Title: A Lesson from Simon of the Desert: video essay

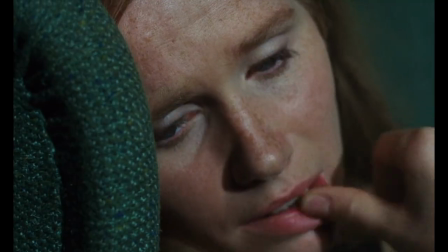He meets the neighbors. They all kind of become buds. What astonished me about The Passion of Anna was that I saw myself in every character in the film.
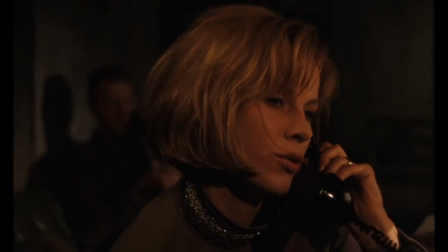We often see ourselves in characters in films, but the characters said things that I had said in my life.
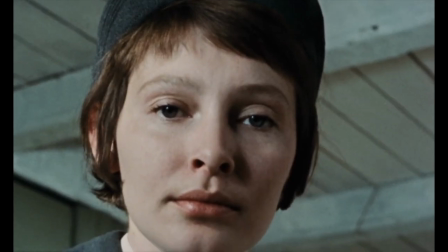They did things that I have done. They thought dark thoughts that I have thought.
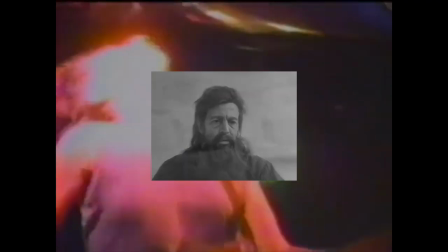It was very, very unsettling. Watching Simon of the Desert in 1993, I had that feeling of not being alone in the world.
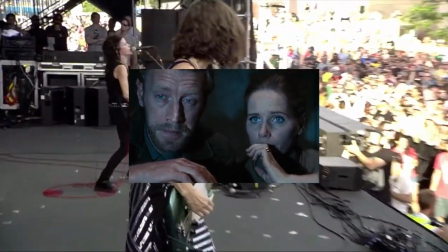Watching The Passion of Anna in 2016, I felt revealed. I felt like, it felt like my head was made of glass and my thoughts were being projected for everyone to see.
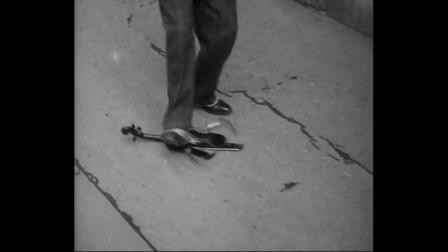Also, things collapsing together. In Large Door, Bunuel was showing us random acts of violence for comedy.
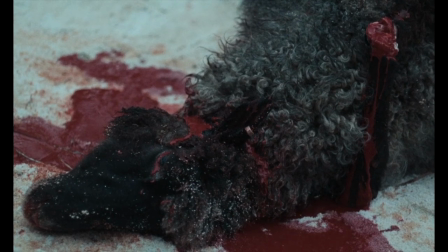In The Passion of Anna, Bergman is showing us random acts of violence as a lack of faith in humanity.
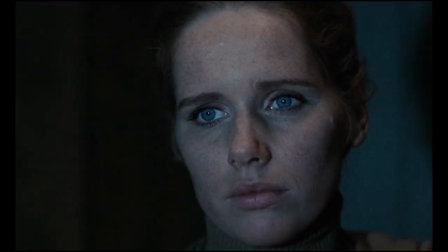Bergman by 1969 has kind of, he's lost faith in people. He sees violence as random and meaningless and able to happen at any moment.
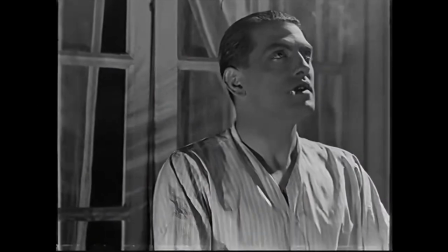Bunuel, when he talks about violence, Bunuel actually, if you read Bunuel's autobiography, My Last Breath,
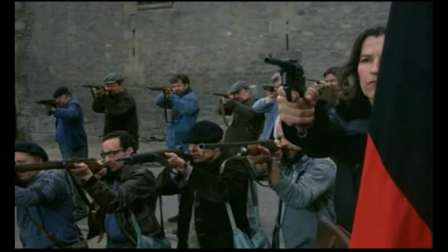My Last Sigh, whatever you want to call it, he also talks about how random acts of violence can happen at any point.
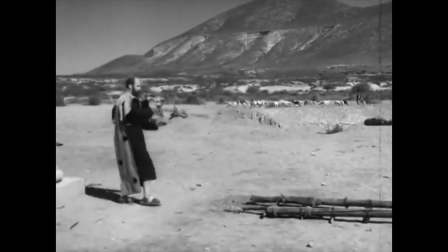Bergman and Bunuel are kind of collapsing together here. also funds 1998.
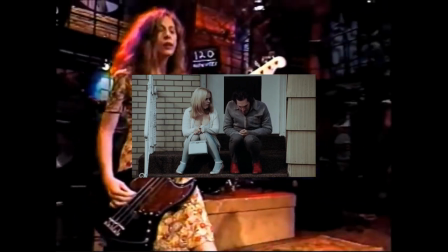The actor Vincent Gallo makes a film called Buffalo 66 and in that film he asks a
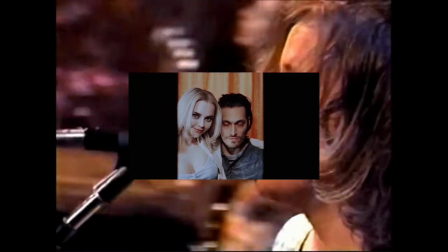question which is how do you film four people around a table and Vincent Gallo did it like this.
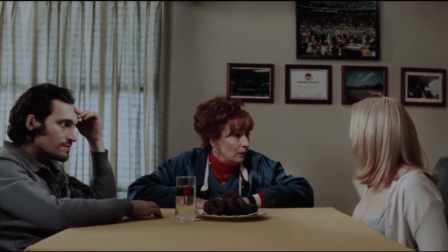You want something to drink honey? Yeah could you make me a rum and coke?
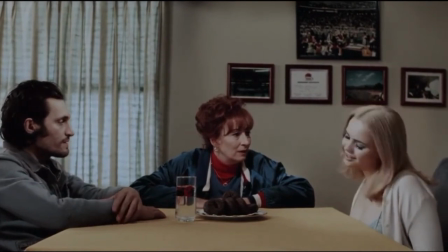What honey? I meant can I have a ginger ale? Oh sure we got a ginger ale.
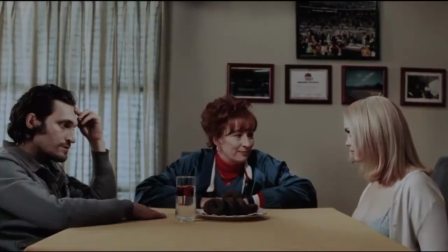Hold on.
What's really interesting here is that Vincent Gallo will remove a person from the table as the camera kind of moves around. Not only will he remove a person, but he'll also remove all the objects of that person.
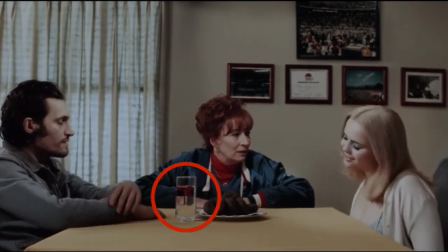So you'll notice that Billy's glass, which is in front of him here, when we cut to Billy's POV around the table, that glass is gone.
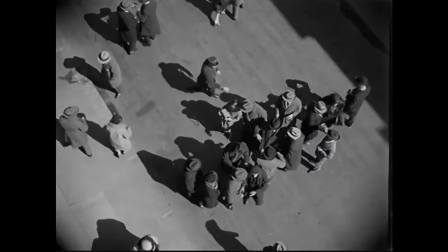And it's just a kind of a really interesting idea. Cinema is a kind of a playground for playing with ideas on how do you do things.
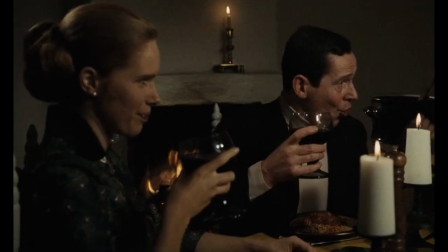In 1969,
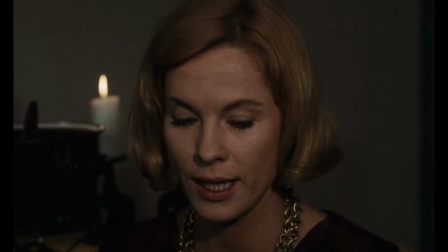when Ingmar Bergman had the same question how do you film four people around a table he did this all kind of fascinating things in 1984 Alex Cox makes
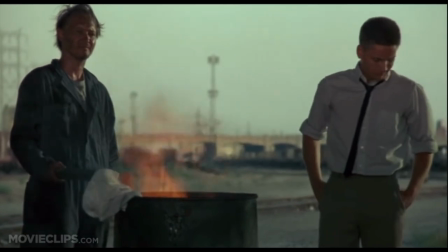Repo Man and the character of Miller says this suppose you're thinking about a plate
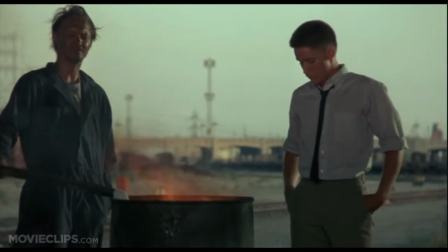of shrimp suddenly somebody will say like plate or
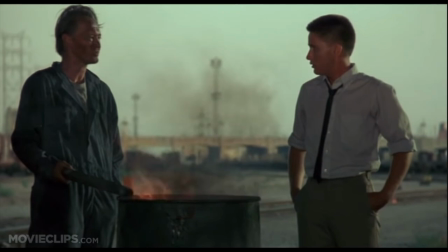shrimp or plate of shrimp out of the blue no explanation no point in looking
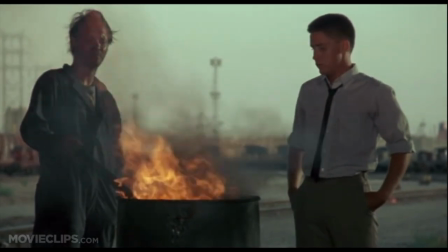for one either it's all part of a cosmic unconsciousness
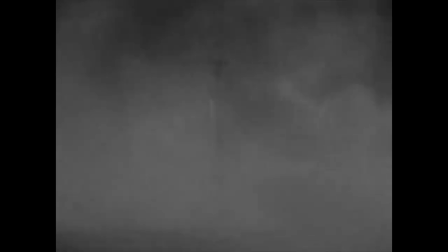now you might think this is all nothing more than the lattice of coincidence but I would encourage you to entertain the possibility that there's a kind of a human
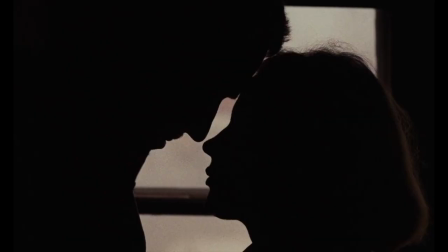connection going on here that the thoughts of all these different people over all these different time periods are kind of coming together because there is one thing at
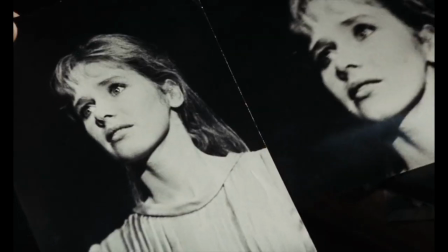the center of it which is us and being human living a life making decisions and thinking about things so yeah that's kind of what I
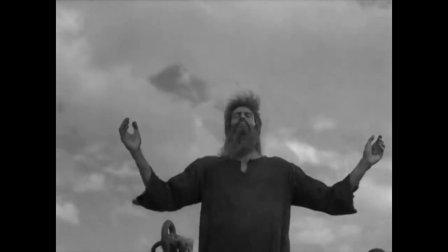learned from Simon the Desert I kind of got two lessons from it number one it came to me at a crucial time
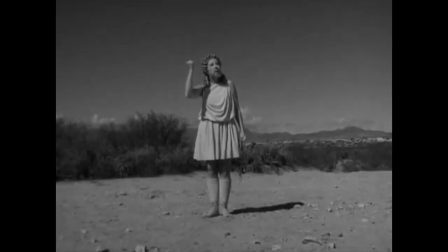the film appeared like a kind of a ray of light through the darkness at a time when things were not great for me.
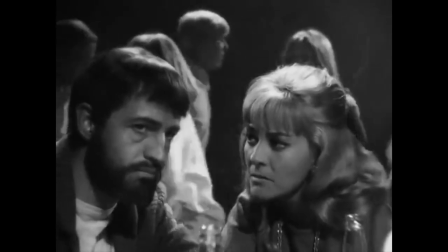I felt less alone in the universe which was you know who doesn't want that.
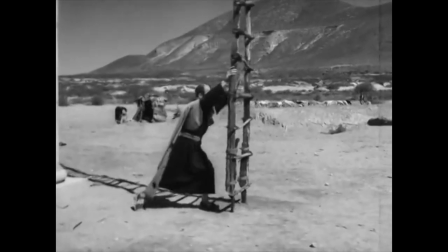Also as my life has gone on it has been part of a series of sticks which have kind of fallen together.
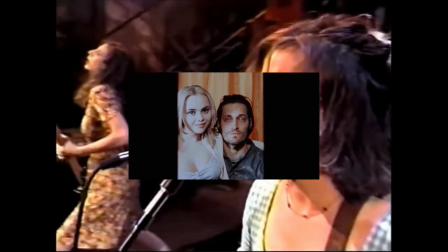1993 falls into 1998 which falls into 2016.
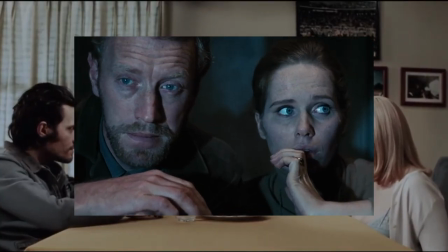The decisions of Vincent Gallo fall into the decisions of Ingmar Bergman fall into the decisions of Louis Bunuel.
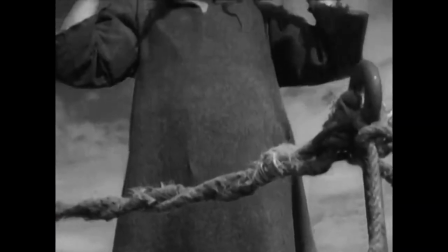Perhaps one way of looking at this is that if you're open to seeing these things,
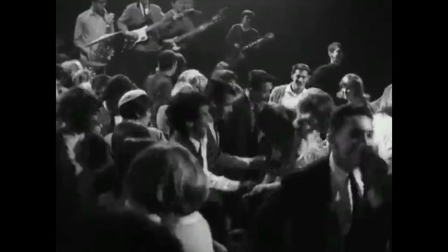if you're open to letting a film kind of come into your life and touch you in ways that might be positive and in ways which might make you feel vulnerable,
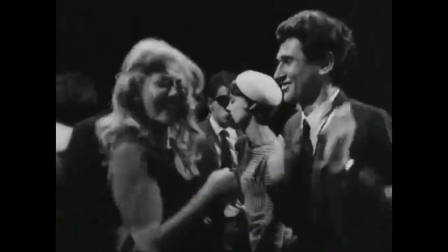I would applaud this.